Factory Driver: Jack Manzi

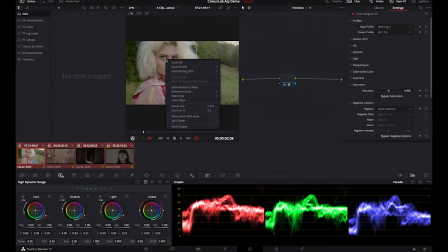270s
I'll grab a still to compare to later.
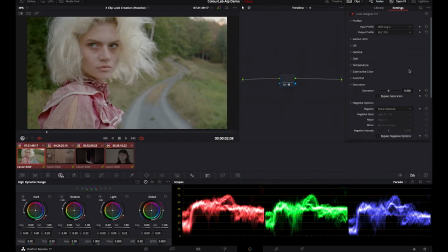276s
Next thing I do in LookDesigner is choose a negative stock. For this project, I'm using Fuji Eterna 8543 Vivid because that's what Black Swan was shot on. Next I pick a print stock for both contrast and palette.
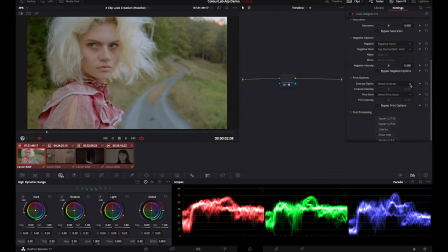292s
I decided on Kodak 2393 because Kodak describes it as having richer blacks and more saturated vivid colors.
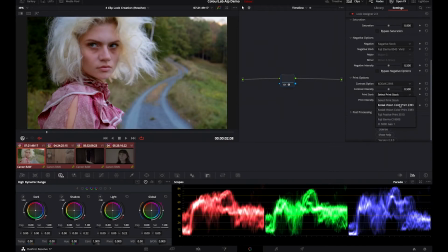300s
When I read their claim that the images snap and sizzle on the screen, I knew that this was the stock for me. Next, I enable post-processing and turn up the film print emulation intensity. I think this desaturates the image in a really nice natural way.
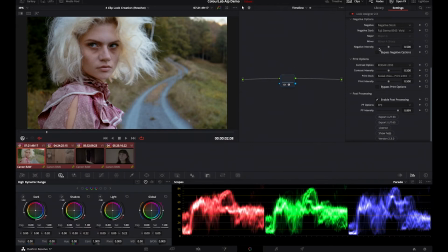319s
At this point, I usually like to review the choices I've made so far, and the bypass options make it really easy to do that quickly. I can see that the negative option is adding a little bit of yellow throughout and boosting the colors in the red dress.
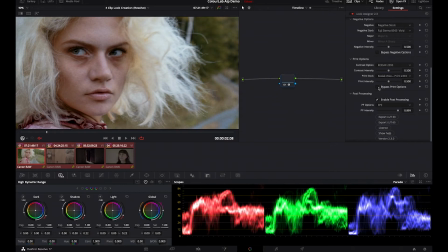338s
The print stock is adding a little bit of warmth back into Martina's skin tones. This all looks good so far.
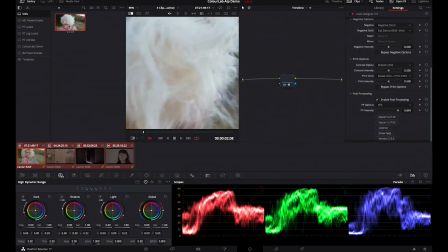349s
I can compare this to the 709 no-look image and see how the options we've chosen are working together.
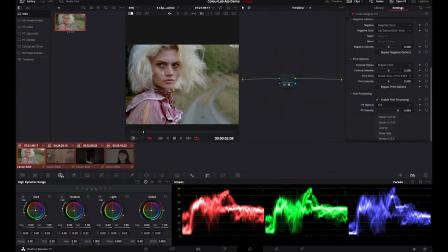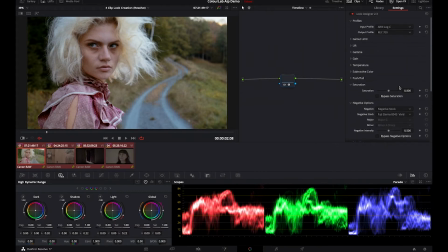372s
Now that I have a solid baseline image, I'll use one of the most powerful tools in LookDesigner, the subtractive color controls. I like using the subtractive color last to dial in any final tweaks to the look. I boost all three channels a little to start, which adds a nice richness to the image.
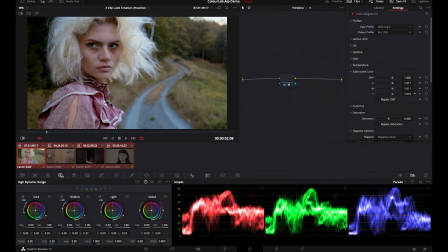I'll add a little more magenta, and then put in some yellow, and this is looking really nice.
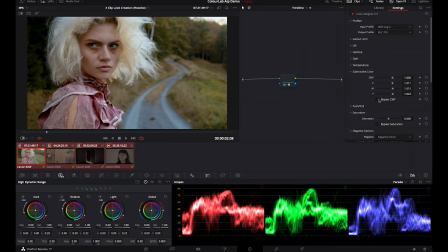407s
Now I can check the other clips to see how the subtractive color is affecting them.
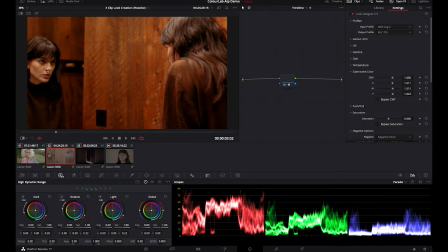415s
This clip, for example, looks way too saturated, but I don't want to overcompensate for this one clip in the look, because I know I can just adjust that on a clip-to-clip basis. And if you look at the other clips, they look pretty good for the most part.
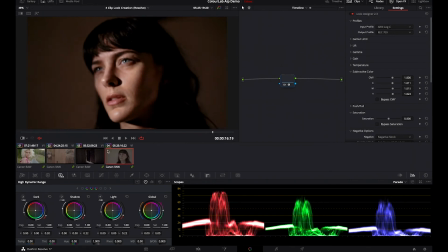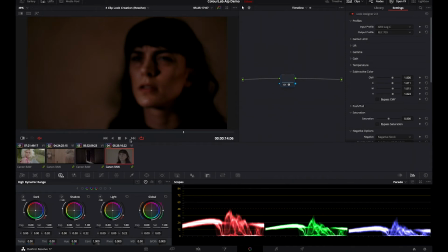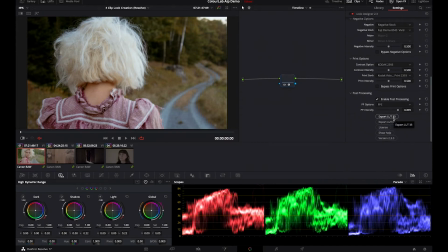443s
Now that I feel good about this look, I can export the LUT in whatever way I want. Canon to 709 for in-camera use, or ARRI to ARRI without the ODT.
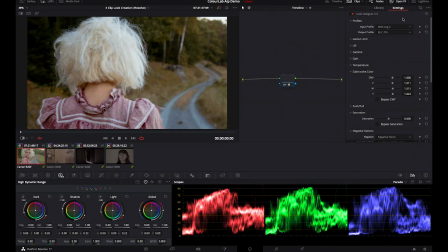462s
Now that I've got the look built and the 709 transform on, I'll jump back to the pre-clipped tree and show what the grain is doing. I'll turn the grain off so I can fully show its effect, and I'll turn the noise reduction back on.
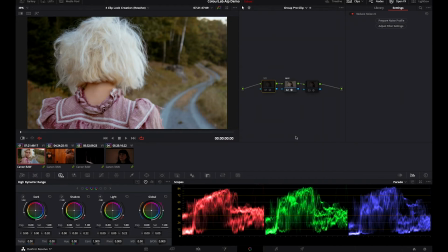479s
I have a profile loaded for the C200 in this noise reduction plugin.
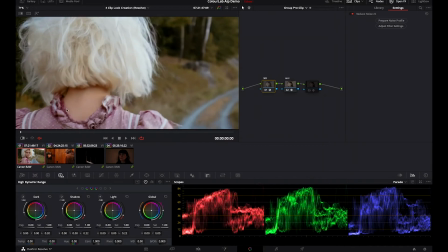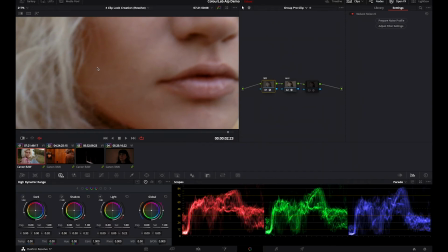495s
We can see it's doing a good job, but also smoothing the skin and the entire image a little bit too much.
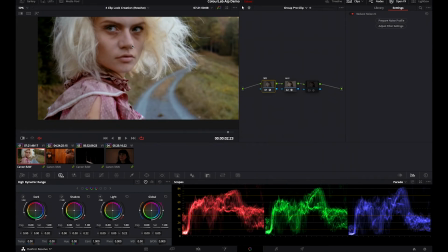502s
But with a little grain, we can re-add some texture to the image.
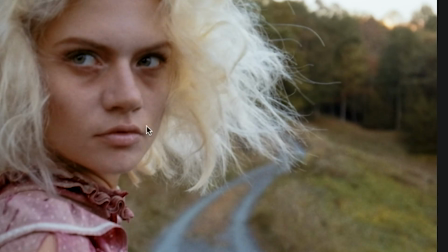506s
This is why I like to have GrainLab in my pre-clip, so I can adjust the noise reduction and the grain side by side.
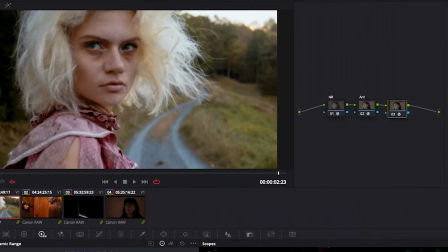514s
This grain looks a little heavy, so I'll reduce its presence with the controls.